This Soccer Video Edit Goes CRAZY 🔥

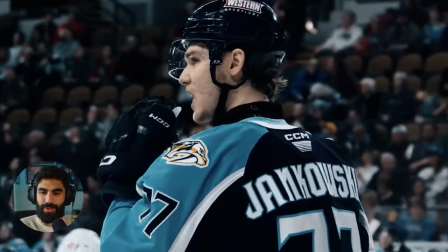(4:19)
Is this the Wolf of Wall Street thing?
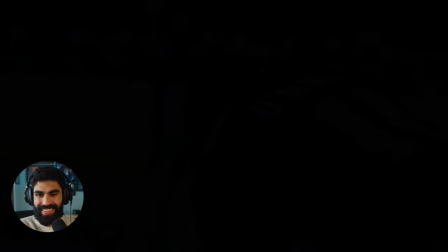(4:23)
No, those shots look really good though. I love that.
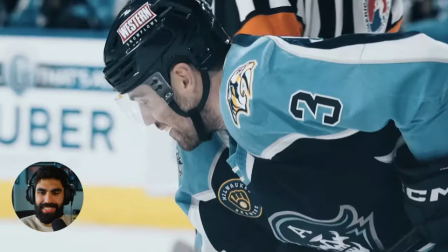(4:28)
Okay, this is fun.
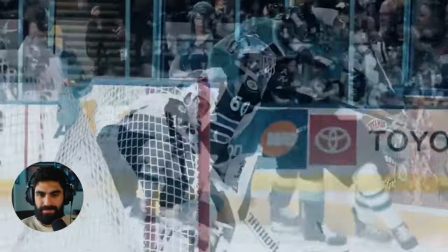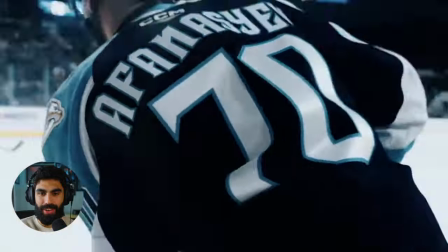(4:35)
I love the inclusion of the crowd audio. This looks so good. Give me a goal.
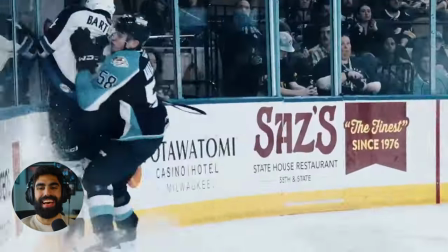(4:42)
Nice. Oh, so satisfying. And the crossbar sound too.
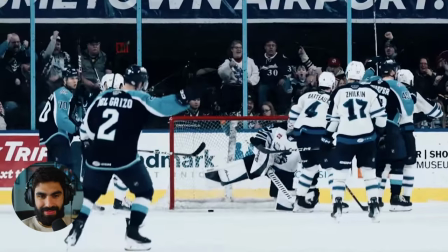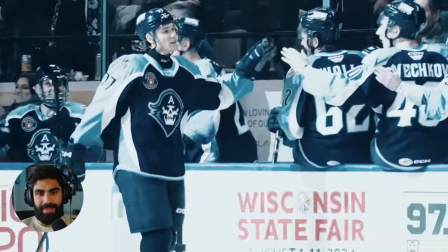(4:53)
All the sound effects and stuff make this so good too.
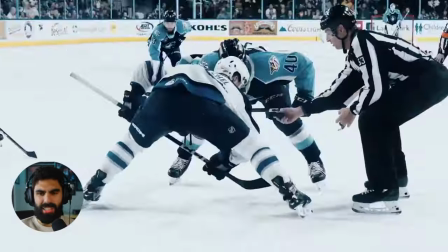(4:58)
Even the sound of the guy hitting against the board. So nice.
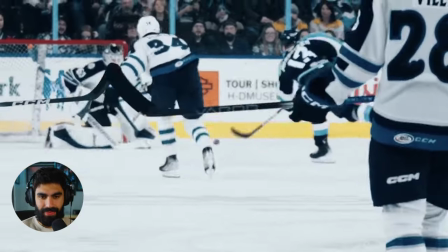Honestly, I was hooked on this video, Brayden.
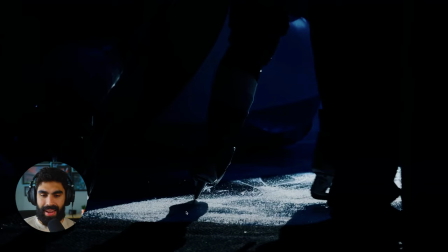(5:09)
Right from the start when you had this one beam of light coming in and the skates on the ice it was just so compelling and then you give me this
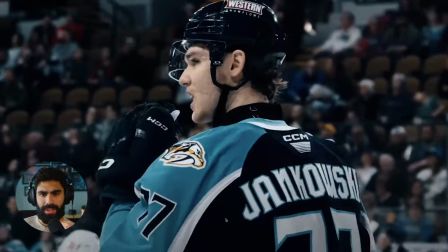(5:17)
shot here which shows a subject looking right at the camera of a shallow depth of field overall your cinematography throughout this was just
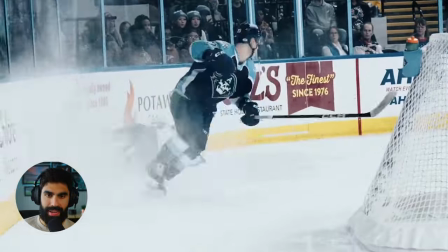(5:24)
really good and then you gave me a dip to black build some anticipation and flashback into the action and as the music was building we got to
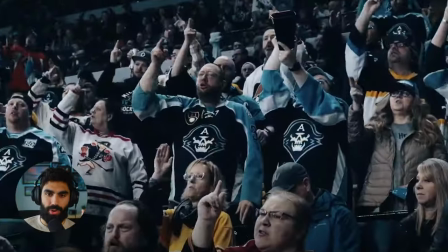(5:32)
a point where it looked like i should have been getting a goal we had all the fans chanting and your sound design throughout this with fans chanting and hits on the boards and slap shots sound effects was just perfect throughout but right as the music is building right here
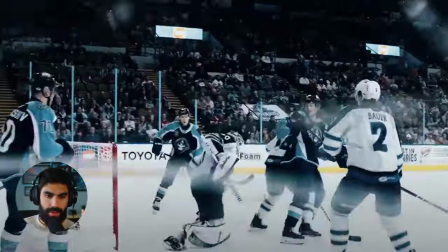(5:49)
i get not only a goal but a super satisfying sound of a goal going off the cross bar and the crossbar being hit as the beat dropped it was just so good and then from there i was just hooked for the rest of this video. You really just made this so compelling.
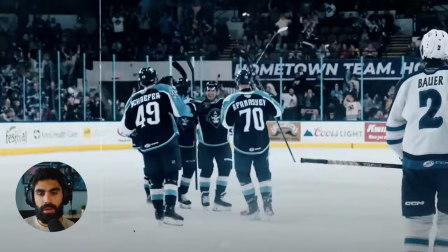(6:06)
I loved it through and through. I loved it.
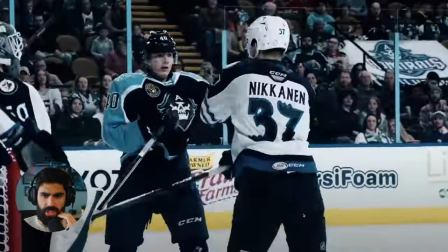(6:11)
You captured the essence of the fans. You showed a ton of action. You made this team look super exciting.
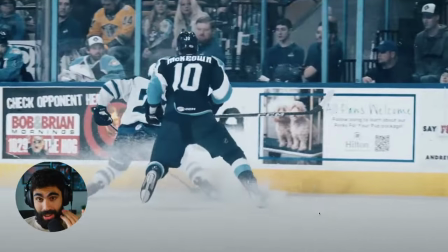(6:17)
It makes me want to go watch some AHL hockey. Goals successfully achieved. And if you keep doing edits like this, I think you're going to be filming NHL hockey pretty soon if it were up to me. So yeah, man, keep it up. You're doing fantastic. All right, Next up, we have a football slash soccer behind the scenes video from Bernardo Santos, who says, Hey, Peter, I'm a sports videographer currently working with Leinster Rugby in Ireland. But before that, I had a long way to go until I found a solid full-time job in the industry. And you played a big part in that. Oh, well, thank you. I'm really happy I was able to help and good for you for finding a full-time job in the industry. That's awesome. I absorbed a lot of your knowledge, and that's the main reason why I wanted to check out your opinion. Thank you for everything you do for the community. Here's the link to the video. All the best, Bernardo. Awesome.
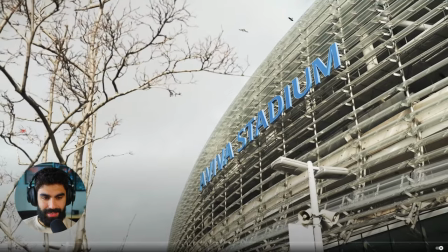(6:58)
Let's check it out. four and a half minutes all right let's get it okay so i think this is more of like a cinematic game recap style thing and if you want to see a breakdown of some more cinematic recaps following this one i've actually done a couple of cinematic game recaps for the great cup which is the cfl's championship game you can check out my edit breakdown to that video up here if you want to see me break down a eight to nine minute long cinematic game recap that I did for my job somewhat recently but for now let's watch this cinematic recap from
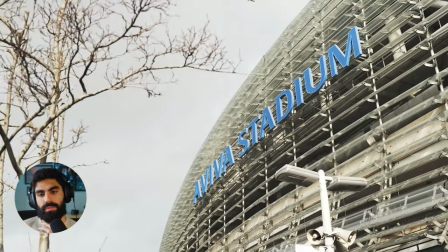(7:36)
Bernardo.
Good afternoon everyone what an occasion ahead of us here at the Aviva Stadium today a cup final that has really seized the
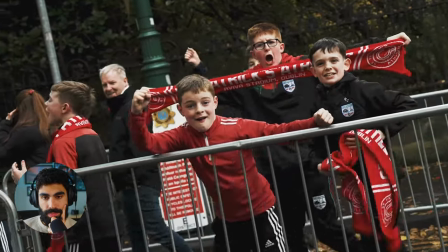(7:43) attention and it looks like we will have 48,000 in here today a record attendance for a cup final magnificent.
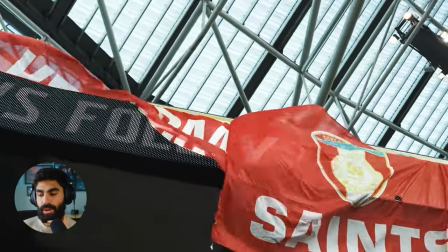(7:49)
So these type of cinematic recaps the commentator audio to set the scene with establishing
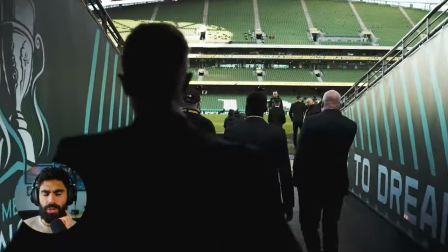(7:54)
shots is so important and the colour commentary is really what drives this type of video.
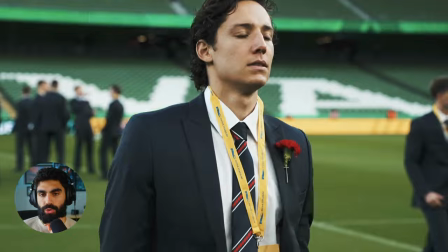(8:02)
Yeah, these gimbal shots are great to establish our characters.
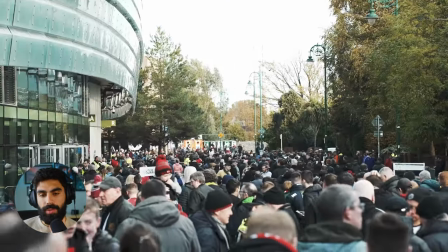(8:07)
As corny as it sounds, shallow depth of field and camera movement is just like bread and butter for this type of stuff
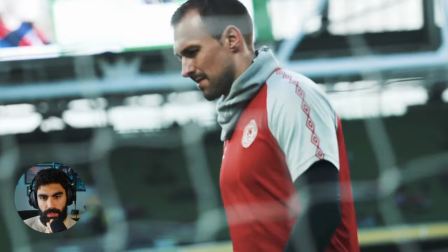(8:28)
i like
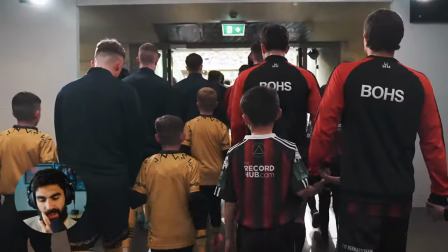(8:44)
the flag shot and all the fan shots here this is what i want to see more of and earlier in the video and often in the video is just like trophy
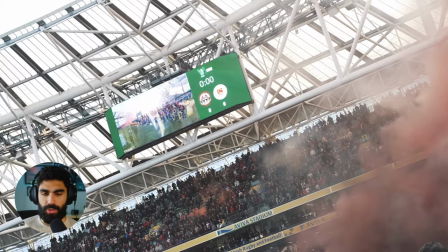(8:52)
fans this stuff like stadium absolutely full this makes something look really big time when you see that type of stuff
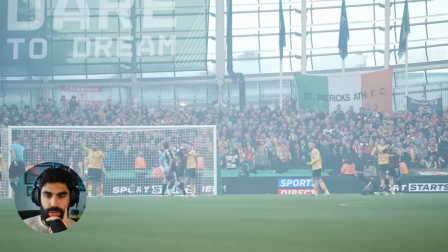(9:04)
this looks so cool see
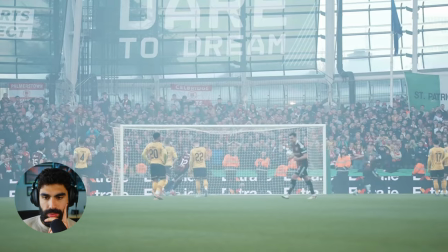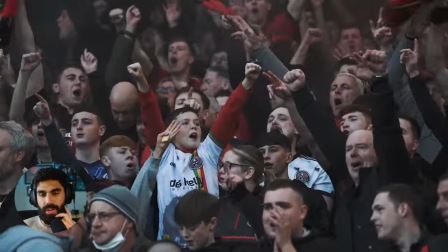(9:15)
i would love some color commentary to go with those types of moments i'm not sure if you had access to it or not but like these fan shots like
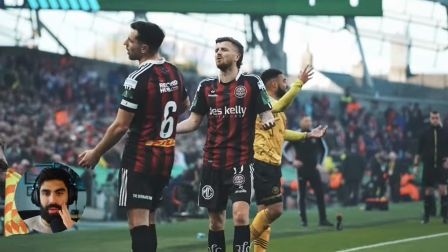(9:23)
here this type of stuff yes give us the color commentary i want to hear calls for the penalty shots and the free kicks and
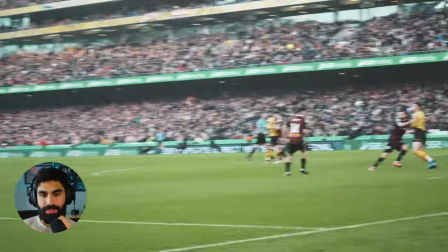(9:28)
every goal beautiful
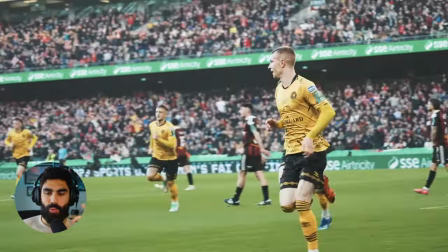(9:34)
and what a celebration shot here
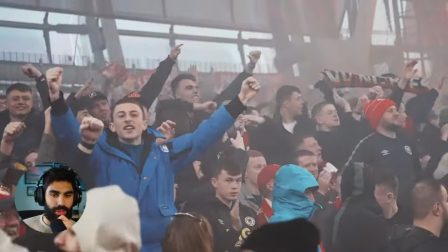(9:39)
beautiful man i
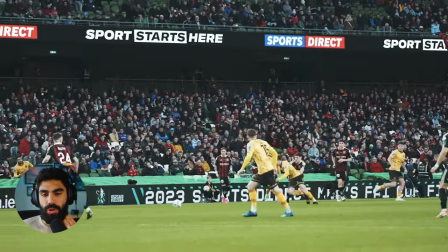(9:48)
really wanted that color commentary for the penalty shot goal that was scored first and didn't get it which was a little disappointing
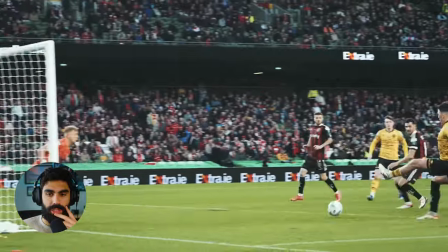(9:53)
getting it for that second goal though was awesome that
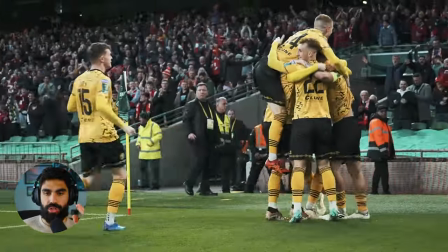(10:01)
too that's beautiful and I love how you've made a point of changing your location so after you got the first goal from the left corner you switched
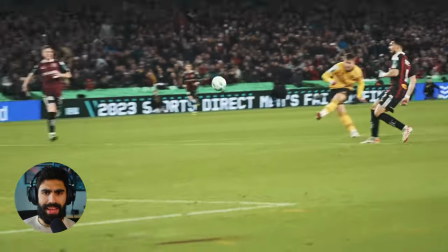(10:09)
so that you could get the next goal from the right corner and make them look different and that kept this looking a lot more engaging look
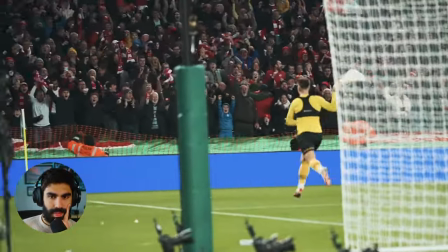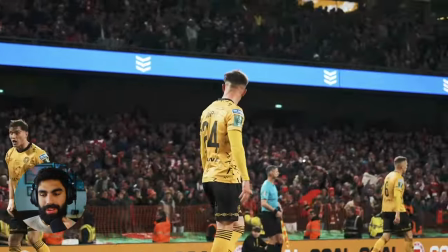(10:23)
at that you can see all the players going nuts the crowd going crazy in the background like this the way you filmed this and how you
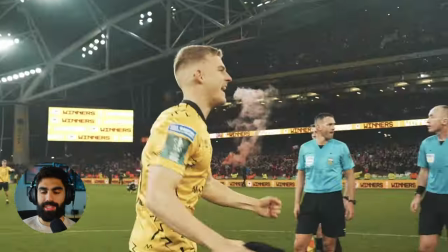(10:32)
have crowd filling every single shot makes this look like it's the biggest sporting event in the world and that's the type of epic feeling you want to
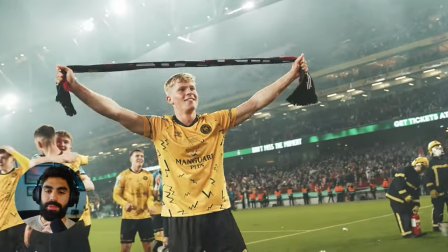(10:41)
give to these types of videos
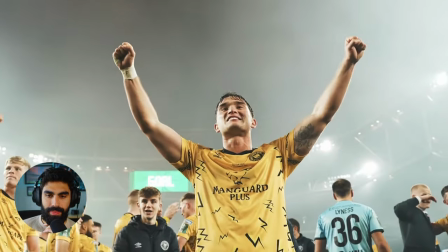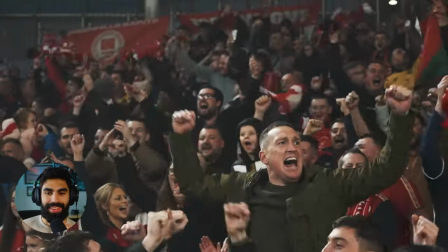(10:51)
all the haze in the background is making this look even more sick and obviously that's not on that's not like your thing but like the fact that that happened like it looks so cool
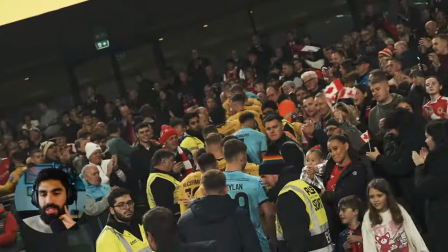(11:03)
yeah you've done a good job of treating fan shots throughout this video like they're
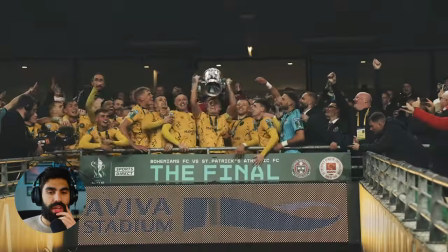(11:08)
the priority and you haven't just taken fan shots as like a secondary piece
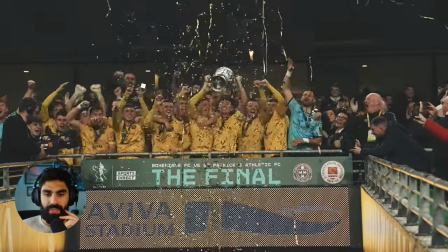(11:12)
you've really got like really good fan shots throughout
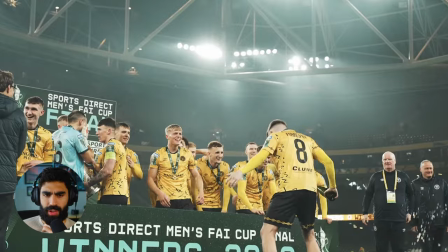(11:17)
here and getting shots of the players with the fans going crazy with the trophy like all
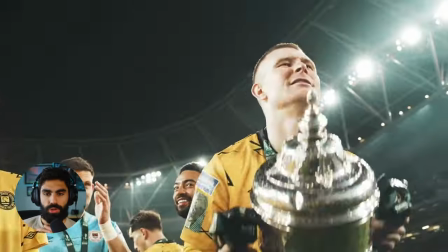(11:23)
those details that aren't just the game action you've done an excellent job of capturing
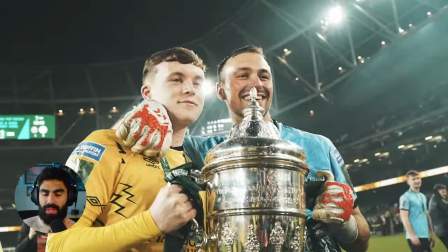(11:27)
and they're really the thing that are tying this video together for me right now
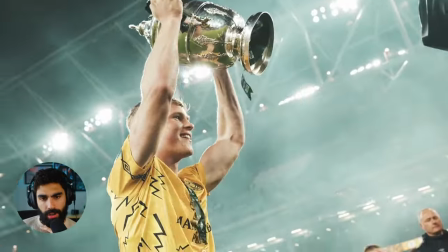(11:33)
like i'm all in on this